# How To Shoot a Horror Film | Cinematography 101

So we're gonna break this down step by step. First, we're gonna attack the camera motion, and then the framing, and then the lighting. And there's a lot of info here, so just bear with me please. It's a lot of really fun stuff we're covering here.
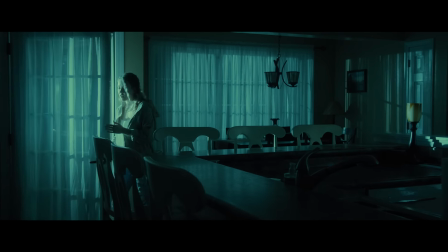So in scary movies, thrillers, horrors, it's very important to create a great deal of suspense between the viewer and what the viewer is watching.
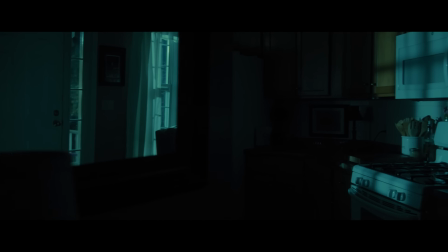It always keeps them on their toes and all the more ready to be scared. So one way to do that is by utilizing slow camera movements.
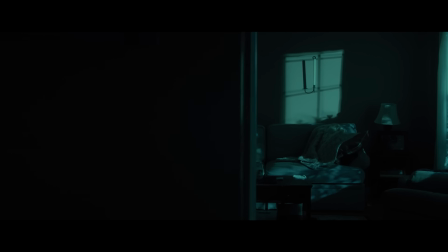So the first shot I decided to do here was a rather long one-take shot. One take meaning I didn't cut, and I did that for a few different reasons.
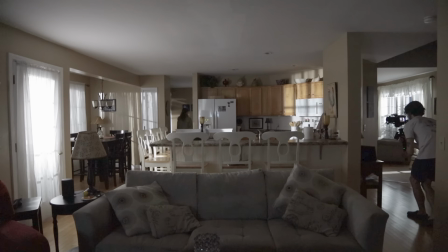First of all, using a slow camera movement as Sarah walks through the house into the living room, we build suspense as the viewer wonders where Sarah went, anticipating what could be around the corner in the kitchen, and wondering if something is gonna pop up in the next room. Another thing you'll see here in the first part of the shot is where I actually decided to leave Sarah for a couple of seconds until we met her in the other room.
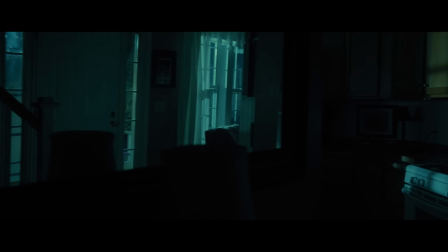By leaving your subject and going to somewhere like an empty room, or in this case the kitchen,
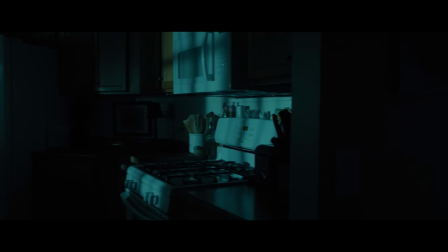it kind of leaves the viewer uneasy, kind of wondering where they went, if the subject is okay, and if something is gonna pop up in that empty room. Think about it. You find yourself facing a long, dark, empty hallway at night. Immediately fear sets upon you, and you start analyzing where something is going to jump out from, where someone might be hiding. We are all used to subject being in the frame or someone being in the frame. So when we leave Sarah to enter an empty room, it makes us wonder if something or someone is going to appear. And that brings me to the next technique, which is using negative space. We're also used to subjects always being put on the thirds lines, on those grids lines,
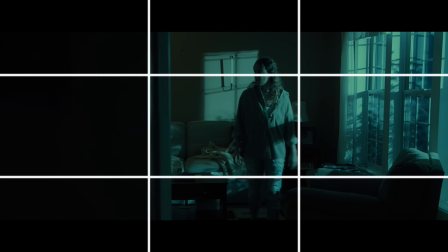to the point where it feels just natural and right for when a subject is.
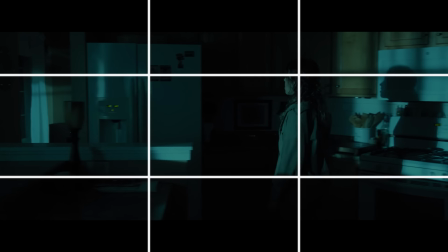So when Sarah was at the freezer, I framed her really far camera right, almost on that edge of that frame line, leaving a lot of negative space in the rest of the frame.
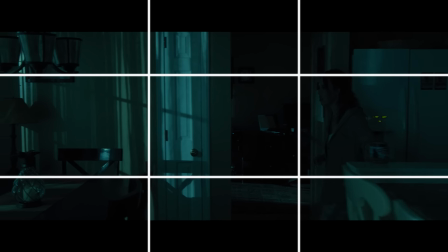And doing that really left a welcoming amount of openness, anticipating our mysterious shadow to run by.
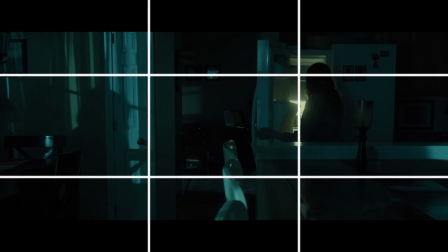And by leaving it framed like this, it just really felt like something belonged over in that left side of the frame because everything was so empty.
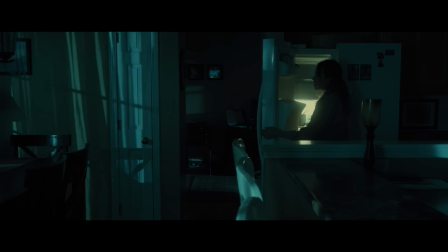So as our mysterious figure ran by, obviously, like all scary movies, Sarah is curious and needs to go check it out.
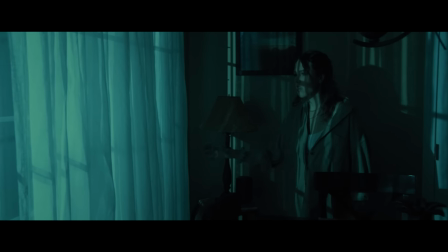So the next shot here, the shot number 2, I shot from outside of her looking out at what could be there.
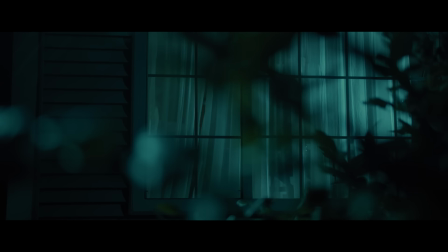And I shot that from behind the bush you see. And that brings us to the next technique, which is shooting from behind something and having a foreground. When you shoot from behind anything like a bush or a couch or through a window, it gives the viewer the perspective of someone kind of watching in on our subject.
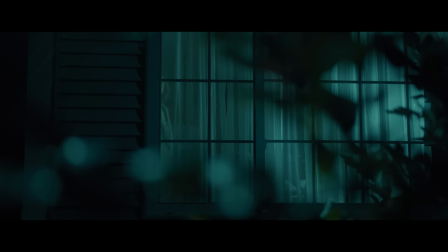It makes it feel like it's a kind of first person point of view watching our subject, and it adds to the fear factor of really being watched.
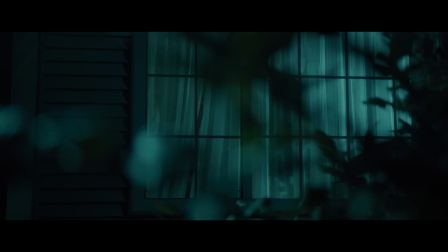And that's the look we're really going for in a lot of scary movies, horror films, thrillers, anything like that. It just adds more to the suspense factor. And let's backtrack a little bit to the shadows.
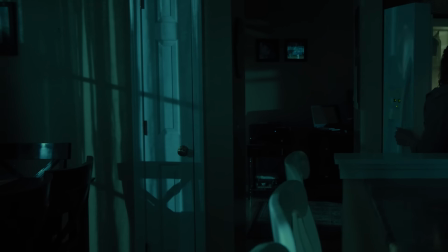Utilizing really long shadows is a great way to kind of add mystery, because you never know what is causing that shadow, who could be causing that shadow. And to achieve shadows like this, you always want to go with hard lighting and low-key lighting, because if you were to soften it or really diffuse the light, you're not going to get those strong shadows and see the outline of the figure. So before we dive into the lighting of the scene and how I lit everything, let's break down all the techniques that we just discussed.
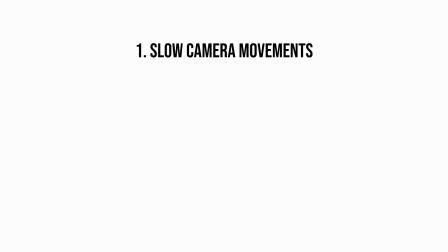First of all, slow camera movements. By maintaining a very slow camera movement, it does a great job of building anticipation and giving the viewer time to kind of wonder what's going to happen, where things are leading, where the shot is going. So using slow camera movements are great for that. And then the next one, leaving the subject and going into something like an empty room. It causes a sense of uneasiness, wondering if the subject is okay, if something is going to pop out, or if something or someone is going to pop out in that empty room.
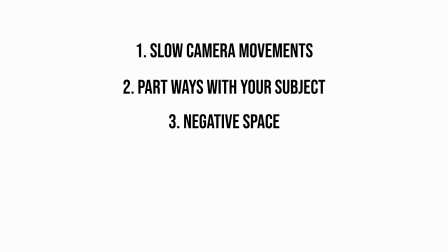Negative space. By using negative space in your framing, it leaves a very welcoming amount in the rest of the frame for something else to pop out or another subject or presence. Shooting from behind something. By shooting from behind things, it gives a sense of first-person point of view.